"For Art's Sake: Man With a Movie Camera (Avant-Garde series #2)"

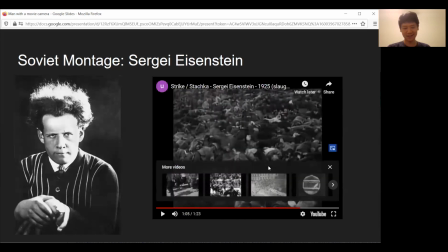[28:42]
Okay, so that's a graphically violent scene, but I think you can see what what Eisenstein means by collision and also how that gives rise to an idea. It completely unrelated shots in that scene, or seemingly completely unrelated shots in that scene, of the slaughter of a cow.
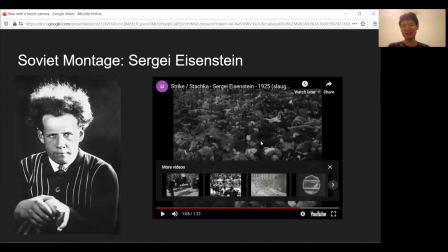[28:58]
But the idea that this is supposed to give rise without use of any intertitles you know no dialogue no text at all necessary just visually the strikers are helpless much like a cow that is slaughtered and the cow is struggling for its life it has no way to defend itself and it is
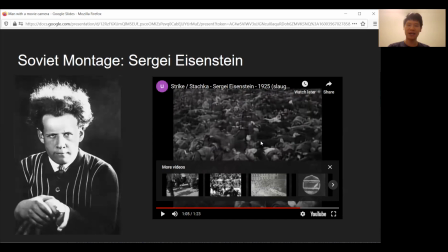[29:13]
ruthlessly put down just like those strikers and it also shows it kind of gives you the idea that the tsar's troops are ruthless and so this is something that is done not by intertitles or dialogue. But you can see that if you were to only see the shots of the slaughtering of a cow, then you would say, okay, this is about the slaughter of a cow.
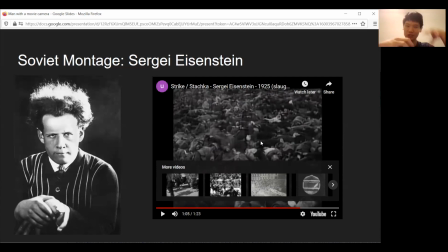[29:33]
But by combining those things and then colliding them, by putting a shot of the workers and then shot of a cow, shot of the workers, shot of the cow, by colliding them, Eisenstein actually gives you the idea that, oh, wow, these, you know, that's the analogy that the workers, striking workers, are much like that helpless cow. This is a metaphor that can only arise if these shots are arranged in any particular way that they're arranged.
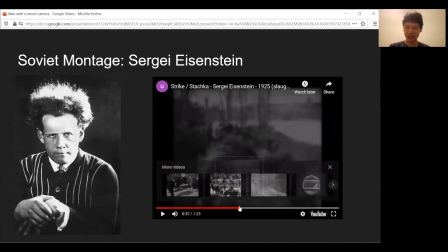[29:52]
But you might also have noticed that, let me skip around. Okay, here's a good example.
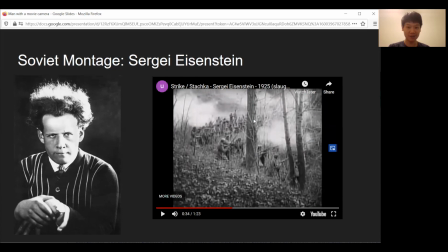[29:59]
This scene has so many diagonal lines. Yeah, well, it's if I say there were many, many diagonal lines.
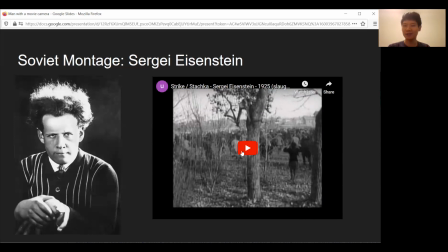[30:05]
So remember constructivism, right? Emphasizing those oblique lines, oblique angles to get that velocity, that dynamism, that rhythm.
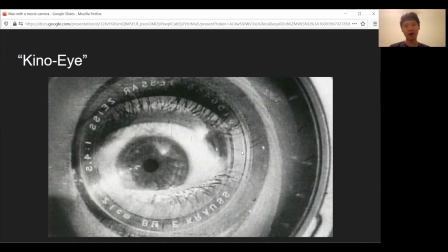[30:12]
Okay, so now we'll move to Jigovertov, who is also considered a member of the Soviet Montage group, because like Eisenstein, he's interested in the shot as a fundamental element of cinema. But also, like Eisenstein specifically, he's also interested in trying to bring a constructive sense of dynamism, velocity,
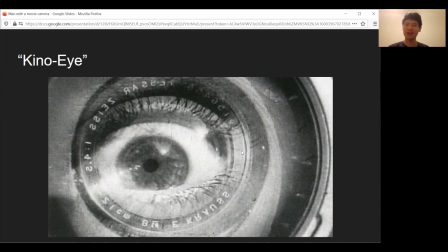[30:32]
and also collision, and also the sense of total excitement and chaos to the shot. And he is particularly fascinated. In general, actually avant-garde cinema across the early few decades of cinema's history, they were completely fascinated by cinema's ability to actually show you things that the naked eye could not.
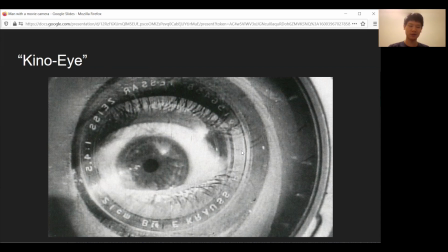[30:49]
And so Kuleshov's big theoretical idea about this is the kino eye. So he argues that cinema is not like seeing normally, right? It may look hyper-realistic. It looks photo-realistic. When you watch a film, it looks photo-realistic to real life, but it is not at all realistic to what you would see in real life.
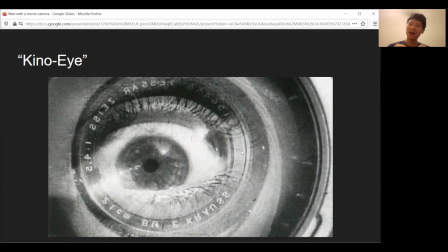[31:08]
And it's actually been enhanced. The vision seen by the camera, or what the camera sees, is fundamentally cinematic. And and there are ways that you can manipulate that. So one example is, for instance, you could attach a camera to the front of a speeding train. You could not see what it's like to be strapped to a speeding train. But a camera, you can strapped to a speeding train and just put it there.
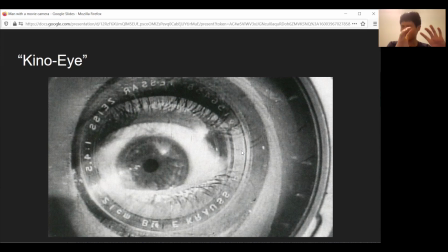[31:28]
Or maybe you can dig a little hole underneath the railroad tracks, put the train in that, or sorry, put the camera in that little hole and actually see what it looks like to be run over by a train. These are things that the human eye cannot see. But the kinawai, the film eye, the cinema eye, the kinawai it can see. And so this is a fundamental thing that Jigovertov is arguing,
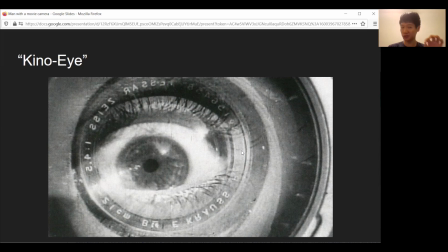[31:46]
that the Kinoai sees not empirical truth, but a subjective truth, which is what he calls Kino Pravda. But Kino Pravda, the cinema truth, is actually an enhanced truth. It is a more powerful truth. And so Jigovertov argues for a cinema that is even more radical and even more avant-garde than Eisenstein,
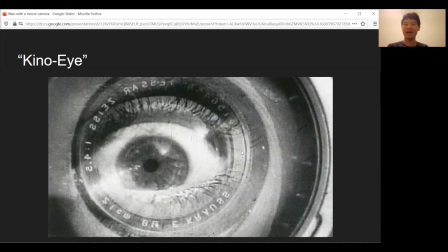[32:05]
which is completely devoid of any kind of narrative, or at least any kind of clear narrative. Absolutely no script. Absolutely no intertitles, no dialogue whatsoever. But it would still have emotions, and it would still have events, and it would still have a progression of events.
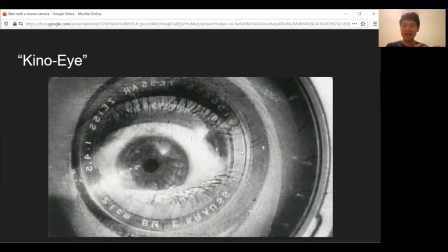[32:18]
But these, the events and the progression of events and the kind of quasi-narrative would be entirely told through the kino eye and the manipulations. And that's what Man with a Movie Camera is.
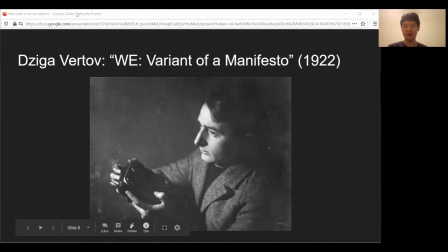[32:29]
And so Giga Vertov in his manifesto, We, variants of the manifesto, expresses exactly these ideas, and it's very profoundly. And he argues that actually we should completely kill and bury the so-called psychological cinema, right, the cinema that relies on scripts and stories and narratives,
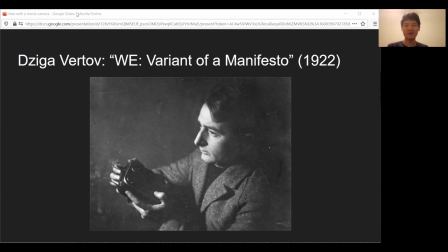[32:44]
we should just kill it and turn our cinema into a pure embrace of the Kino-Ai and Kino-Profta.